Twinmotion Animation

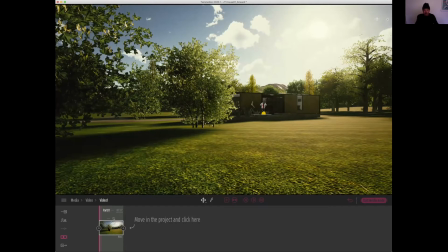4:13 So first view is already set when I clicked the
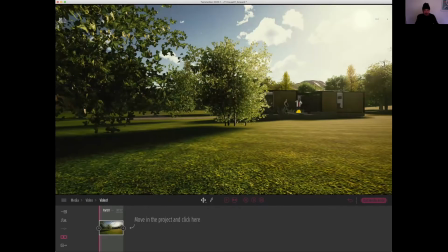4:21 create video. So in this case, what I want to do is I want to create this kind of like super
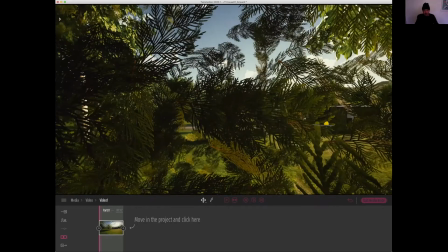4:29 simple motion that kind of starts from behind the trees
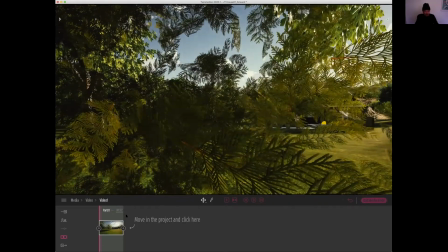4:37 and kind of revealing view. So I can click on recapture button, which is recycle button here, and then pan my camera, just go sideways, and
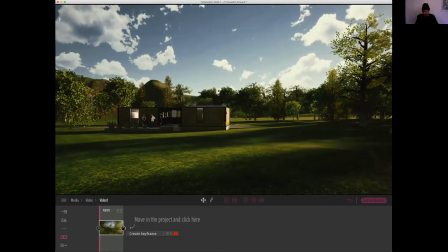4:54 then click create keyframe. So that's going to create the second camera position.
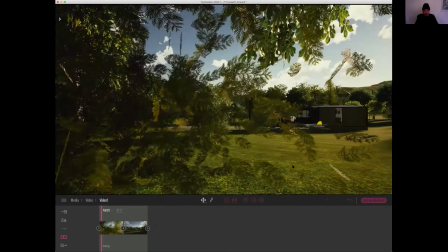5:00 So when you play it, it will look like this.
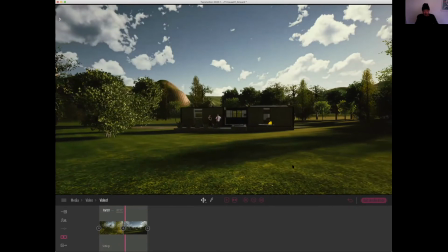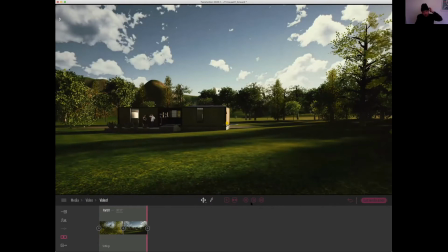5:10 It's a very simple scene. So Twinmotion will always capture your views,
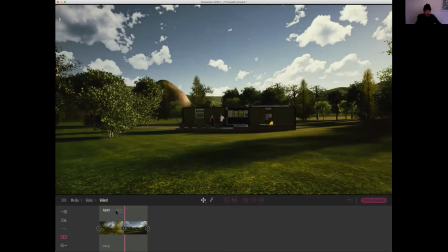5:17 your videos in 10 seconds as a initial
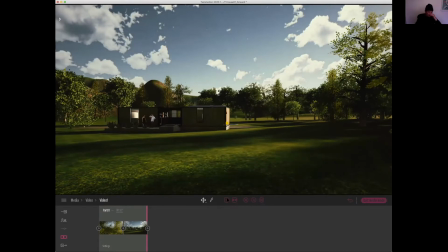5:25 length of the video. So I think this doesn't deserve to be 10 seconds long.
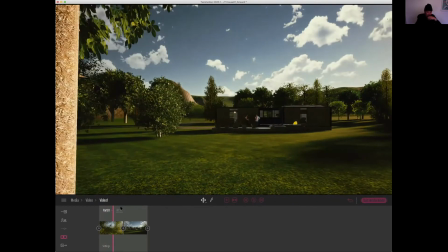5:30 It's kind of slow and long. So what I want to do is I'm going to change it to 8 seconds. So the more you move your camera, the longer you should set a time for.
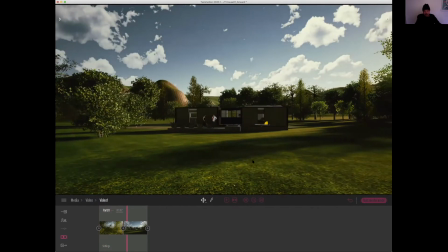5:42 But I think 8 seconds for this side view is fine. Okay.
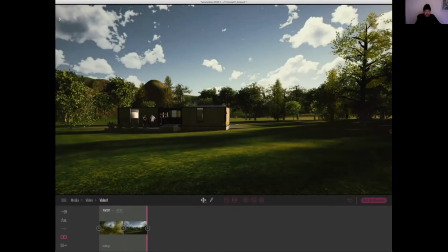5:49 So going back to our, so that was our introduction sidepan scene.
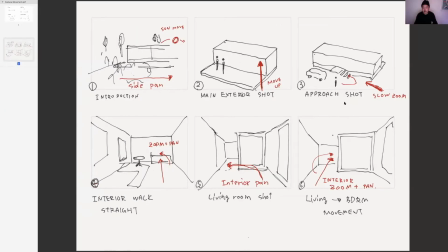5:58 Okay, so scene number 3 is an approach shot from behind the building with a guy walking.
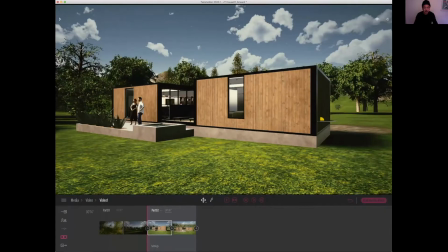6:06 So we're gonna go to that. So we are going to go to the other side of the building.
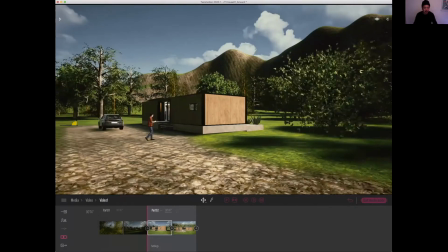6:16 When you every time you change the scene,
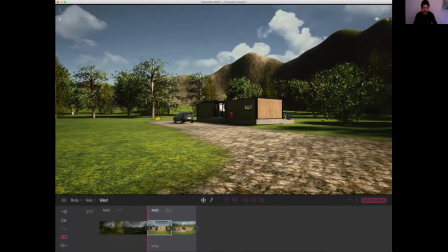6:19 make sure to look at the lighting condition in this scene. In this case, the big face of the building is shaded, so you want to change the lighting. So I can click on the new video part, and so when you try to change the lighting,
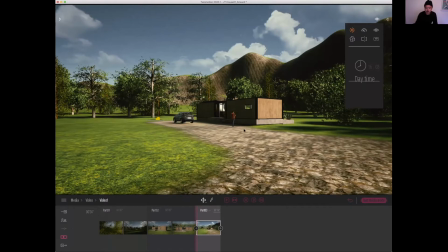6:40 you won't be able to change because you're inside of the media mode. You're editing the video. So if you're changing the sun or lighting settings, it's going to be inside of the settings of the part. So when you click on this more mark at the bottom
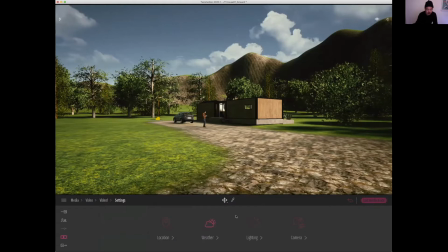6:59 of the video scene, you can go to location and
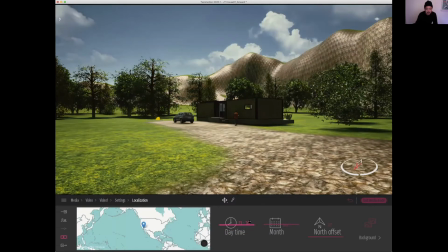7:05 change the time so that it looks like
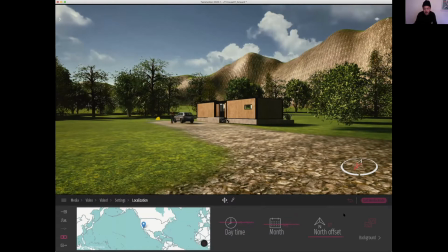7:12 the back side of the building is well lit. Okay, so going back to this scene.
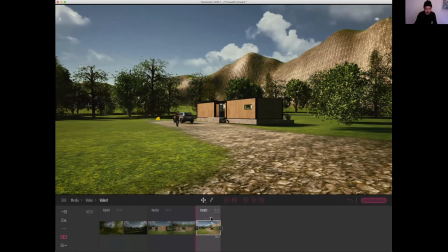7:19 So in this scene, we are going to move towards
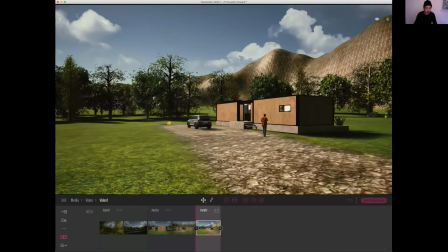7:27 the entry of the house. Make sure to always keep the same eye level or similar
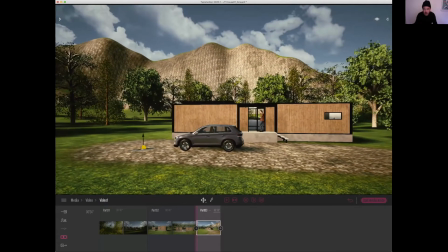7:34 because when you are going up and down in the view, that is going to be a little bit too much.
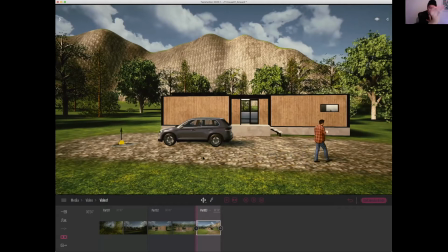7:43 So make sure that the person is walking as the camera is being steady on around the head of the person. So that's what we're shooting for.
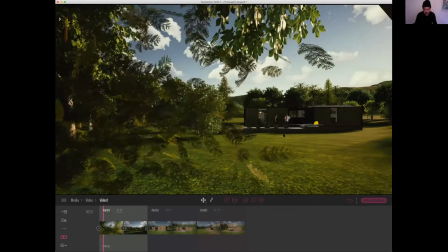7:52 So you can click on plus, and you can animate this kind of person walking towards the house,
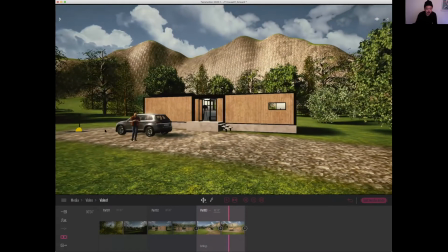8:01 and it's a little bit sloppy here, and sometimes the guy is going to appear and reappear from here.
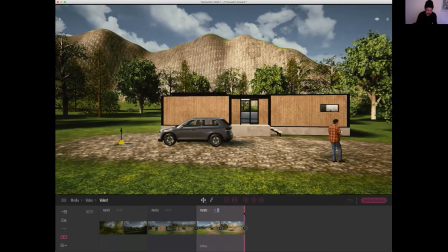8:07 So in order to avoid that, I'm just going to make this scene to be relatively short. So I'm just going to make it 4 seconds long.
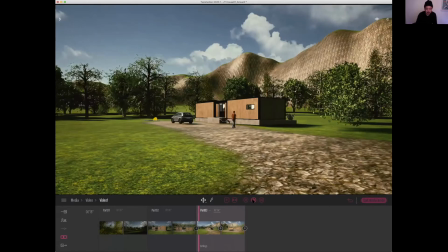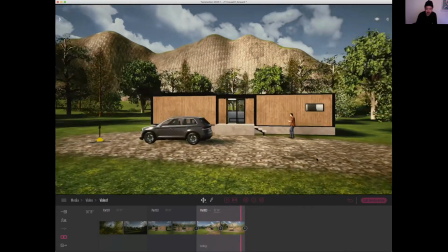8:20 So that is my approach shot.